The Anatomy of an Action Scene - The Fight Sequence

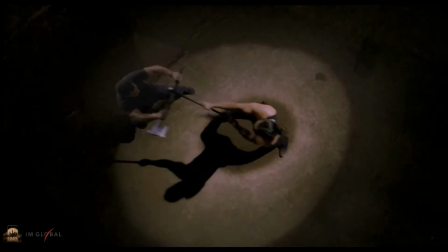4:19 There's the addition of some quick cuts here and there as well as some close-ups to give the scene more speed and intensity.
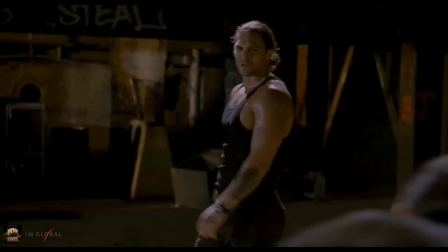4:25 Oh! Ouch. You okay?
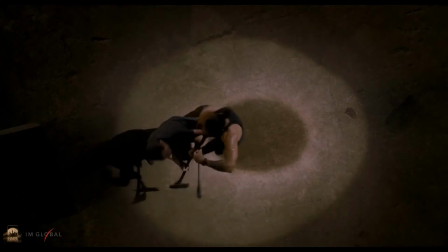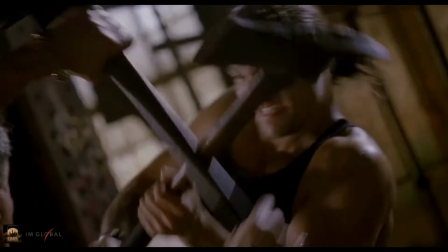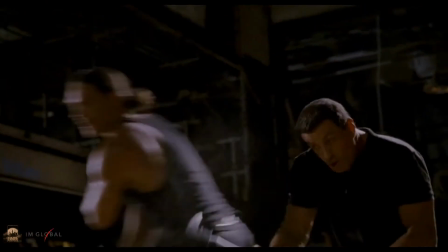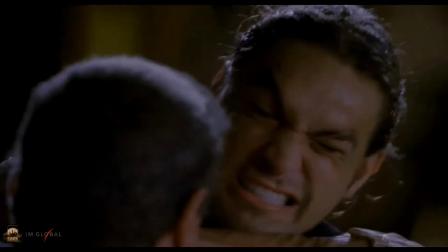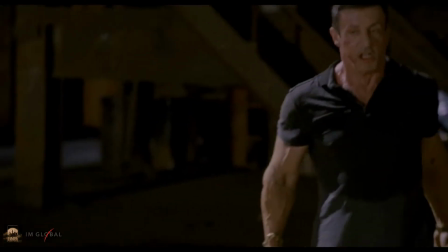4:49 But we do get some good shots of both performers as Stallone mounts his comeback. The camera slows down enough for us to get to see Stallone land some solid punches.
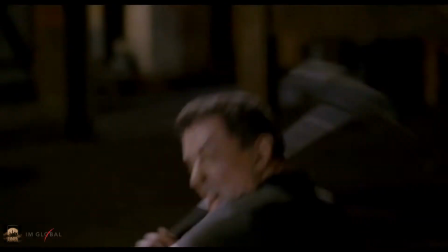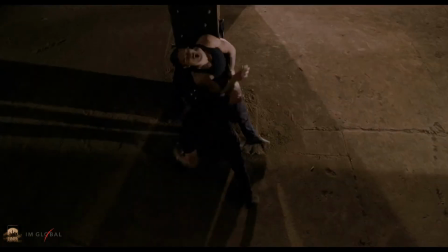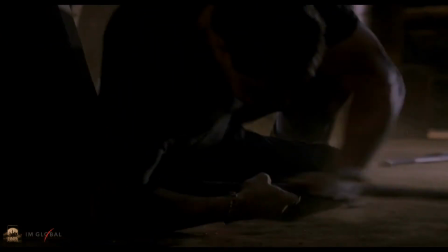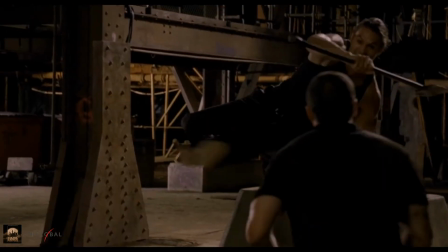5:15 Then we get our slow motion money shot of Momoa launching himself at Stallone with the axe in hand,
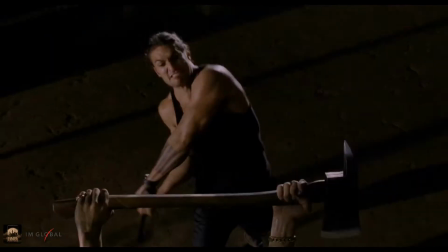5:25 followed by a textbook test of strength before Stallone delivers the old man wisdom over youth as he closes out the younger and stronger villain to show that he still has it.
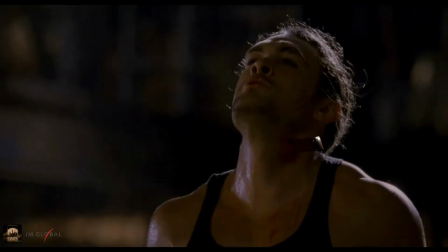5:36 As well as showing he still has some style as he slips a knife in to take Momoa out with some gusto just before Han from the Fast and the Furious gets his headshot.
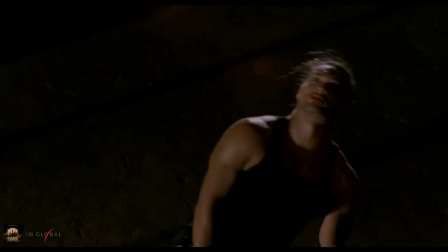5:48 As you can see, nothing amazing about this scene, but nothing horrible, resulting in some serviceable action. That was an example of what I would consider a serviceable action scene. Still fun to watch, despite not showing loads of ambition. These scenes work for their respected films. They don't make your chin drop, but can still give you that fix when you need some good action in your movie night. Now, before we dive into the good, we might as well get the bad over with. The bad being action movie scenes that show no ambition and not only lack creativity, they try to overtly mask over their inadequacies with just tons of cheap camera tricks. The scene that we're going to be taking a look at is the classic definition of bad action in my opinion, that being the final action sequence in Taken 3, a film that is nothing more than a direct-to-digital action romp that has to definitely thank Liam Neeson and Forrest Whitaker for getting this movie
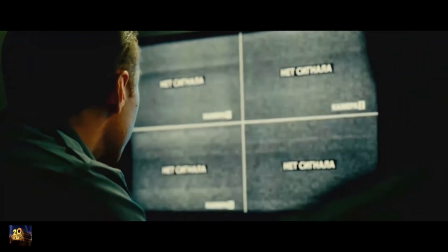6:33 a wide theatrical release when it didn't deserve it. We enter this scene at the end of Taken 3 as Neeson infiltrates the crime boss's hideout.
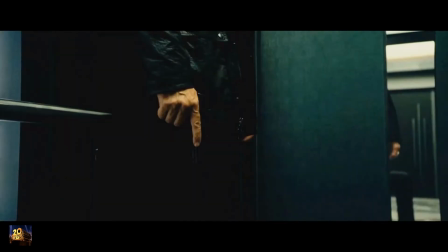6:41 Now this was a terrible threequel that is just filled with bad action that is just poorly crafted on many levels,
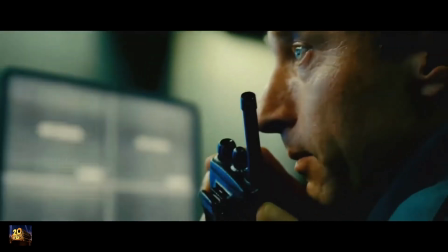6:47 starting with this jumbled sequence as Neeson takes out a group of henchmen in an elevator.
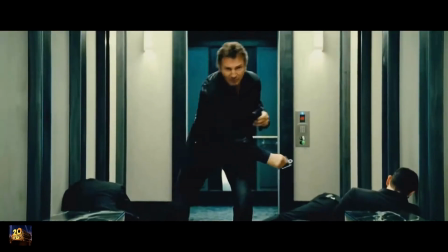6:52 There's no real flow to it as you get a decent visual but still a very choppy one from just overly rapid cut editing.
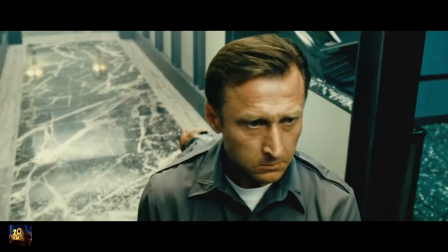6:58 It does get much worse from here, however, after getting this honestly cool shot of Neeson using his smarts.
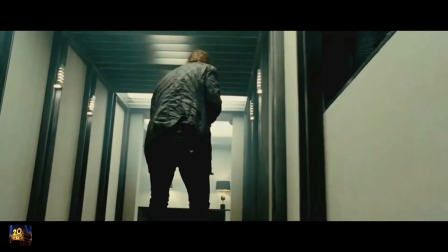7:03 From here the scene quickly goes downhill as we get one of the most over-edited sequences you will see.
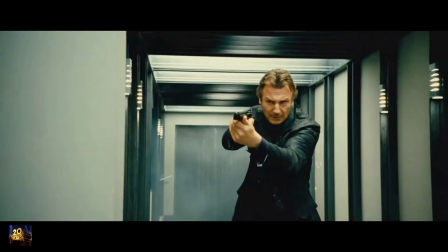7:09 And it must be mentioned that this segment is unedited as we will be counting the cuts that this single scene is loaded with.
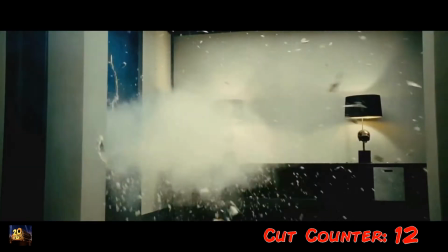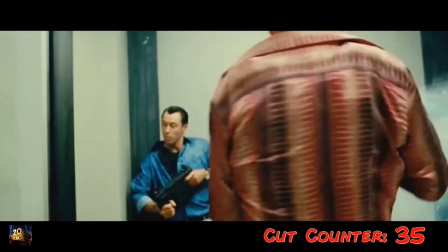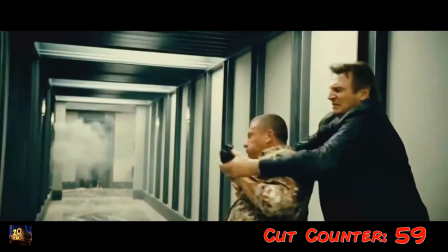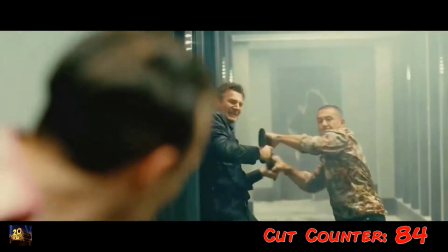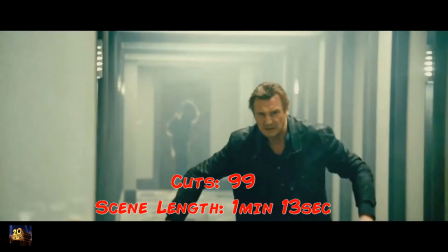7:51 That was just a terrible action sequence on many levels,
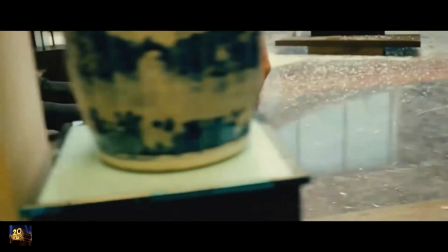7:54 and it is capped off with a little bit more bad action as things do not look good for Neeson before his inevitable comeback.
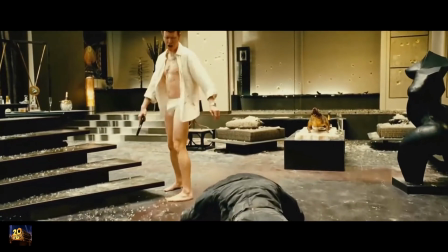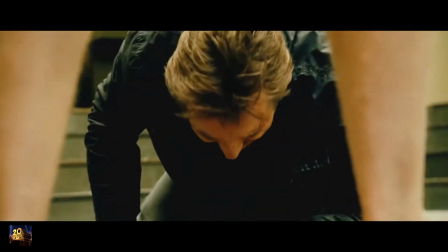8:05 Get up. Get up!
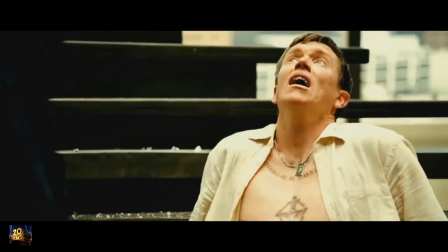8:26 But I will admit the tidy whities are definitely a nice touch,
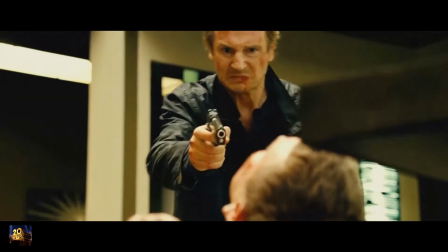8:30 but overall this was just a jumbled mess and a perfect example of unenjoyable action scenes that are just filled with bad choreography, bad filming, and bad editing. Now that was some pretty shitty action, but for anyone who will make the case that Liam Neeson is approaching his golden years, I will counter with this example from The Equalizer starring Denzel Washington, who is roughly the same age. This scene will show you that with the addition of the right elements, a strong setup to the situation, some depth and substance to the scene, the result can be some intense, well-crafted action.
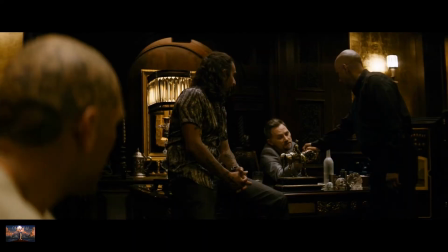8:58 We enter this scene during the middle of the film as Washington's character is visiting some Russians to try to pay off the leader in an attempt to free a young girl from his control.
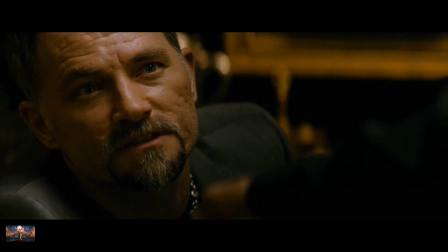9:06 This naturally builds tension as Washington enters hostile territory, aware of his surroundings but at the same time showing no fear.
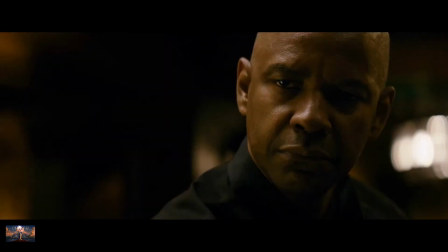9:13 I think the uneasiness is built further with some solid dialogue and excellent performances until things quickly go south.
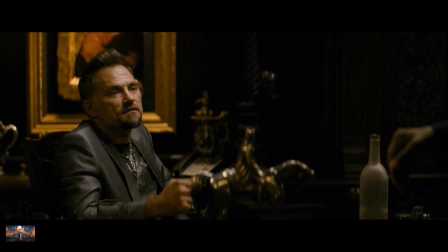9:20 Take your fucking money and go back to your house and jerk yourself off 9,800 times and then you come crawling back here to talk to me, huh?
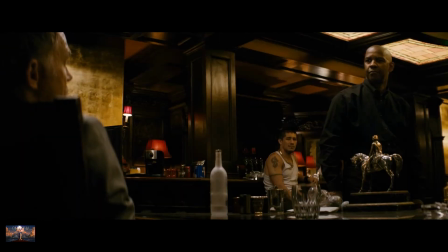9:28 She will be used up by then for sure. Maybe then I will let you have it for nothing.
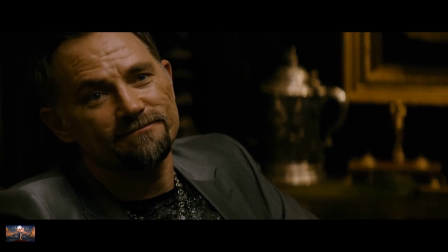9:32 A line is suddenly drawn in the sand.
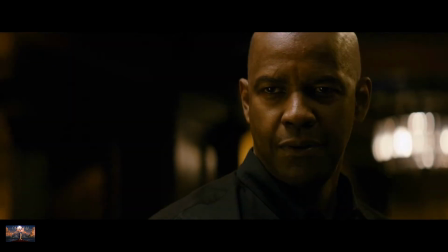9:34 Washington knows he will have to kill these men, something that he expresses with his mannerisms and his eyes and his expressions that tell you more than any simple dialogue could.
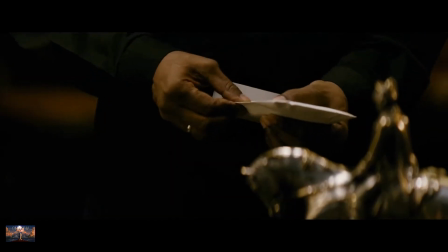9:43 He takes his money before giving one impactful message, so far the key to the impact being the subtlety of everything.
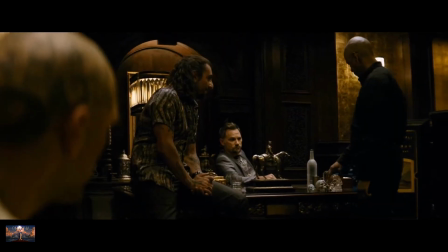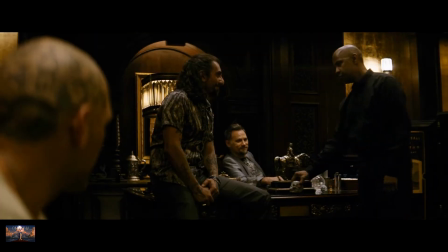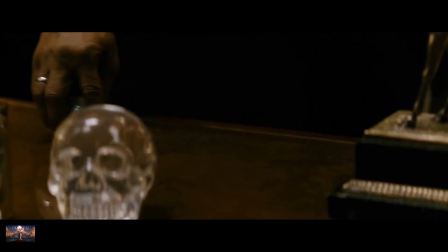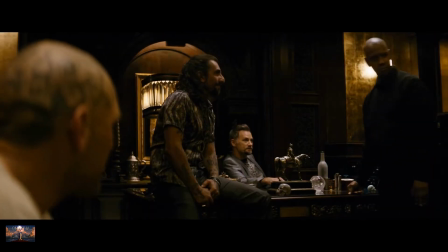10:05 Ruки от души. Bye-bye. До свидания, папа. Юные американцы. Ну да.
But will he leave, letting this girl remain under the control of this gangster?
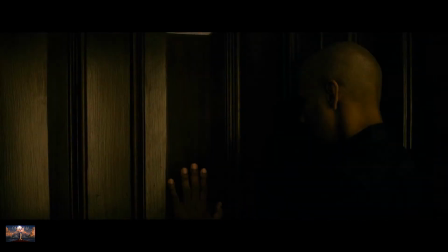10:16 Not a chance, as he shuts the door, letting the suspense continue to rise as he comes to grip with the fact that he's about to kill once again.
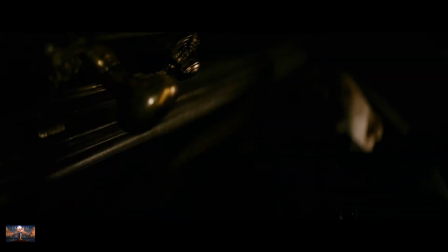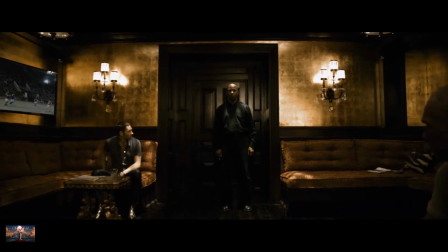10:30 You forget something?
Then we get this great sequence breaking down how Washington's character sees the room.
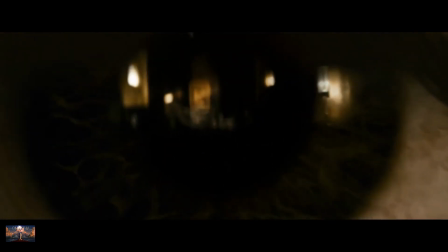10:38 This scene at this moment suspends the tension, building more anticipation.
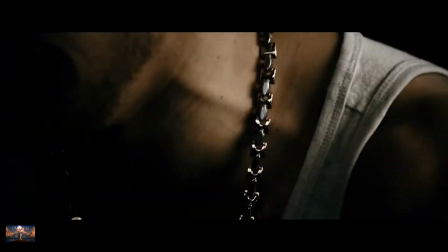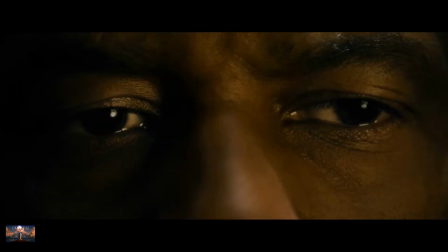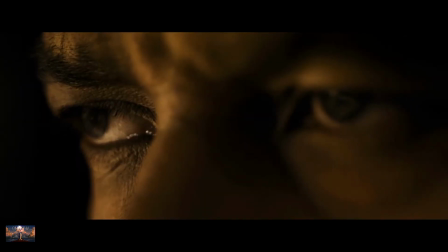He then proclaims his estimated time to kill all these guys, perfectly capturing his confidence,
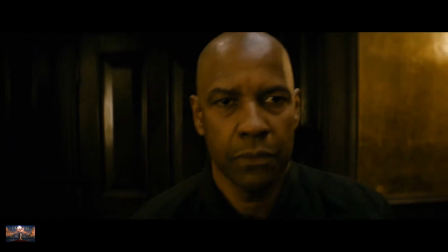11:18 his skill level, and his charming arrogance, telling you that he has been through much more than this without having to tell you.
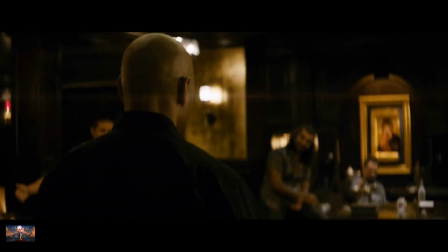11:24 Then the action hits, the suspense is at an all-time high.
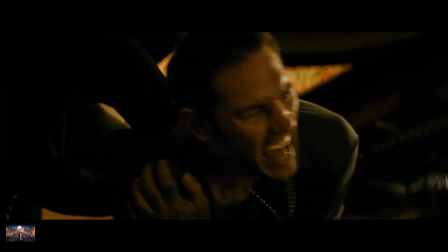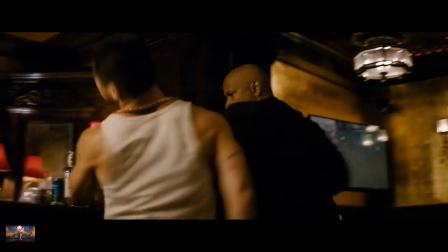11:34 We get nice fluid scenes with just enough cuts but plenty of clear visuals of
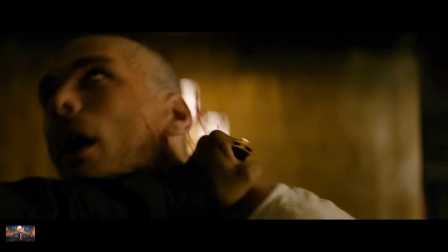11:38 Washington's character actually taking these guys out without the sequence really going overboard.
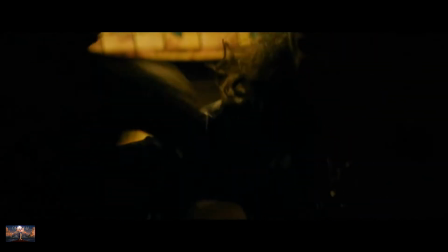11:43 It just gives it a realistic feel. You are pulled into it, as this feels like something a man of his age really could accomplish with the moves that he's using.
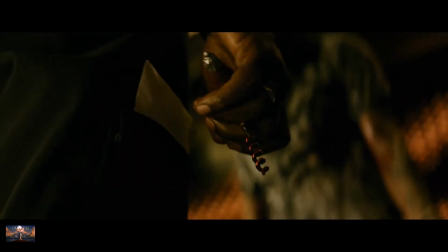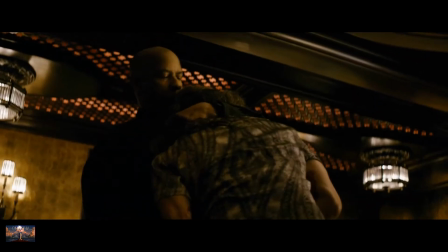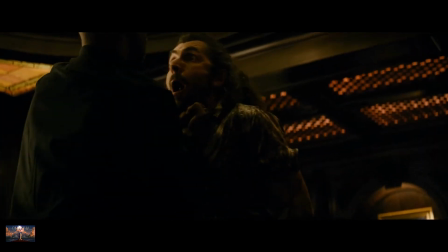12:00 Then it's capped off with the first wave of perfectly crafted bravado between the hero and villain, the methodical score just adding to it perfectly.
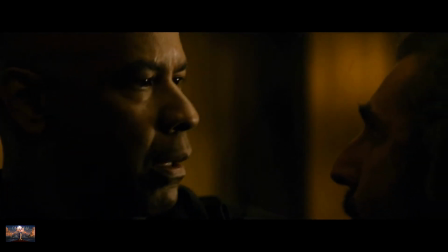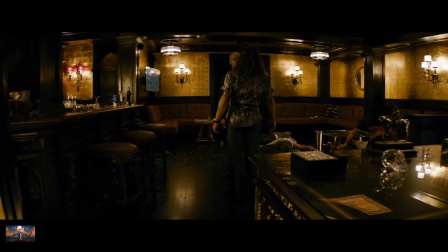12:15 Then the action stops as quickly as it starts. Washington drops his corkscrew, his victim's body hits the ground.
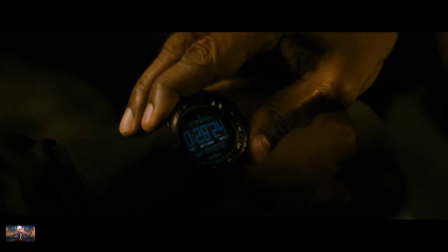12:21 It's crisp, precise, orchestrated perfectly to stylishly close out this sequence.
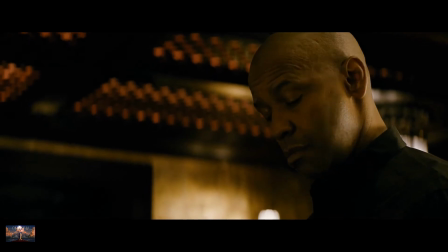12:25 Then we get that subtle element of humor from Washington as he checks his time.
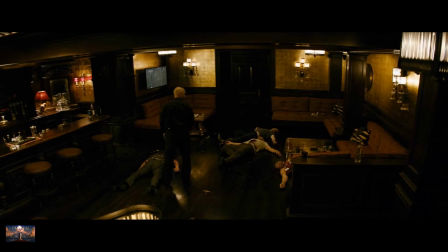12:29 He underestimated his surroundings and realizes he still has it, but maybe not quite like he did when he was younger.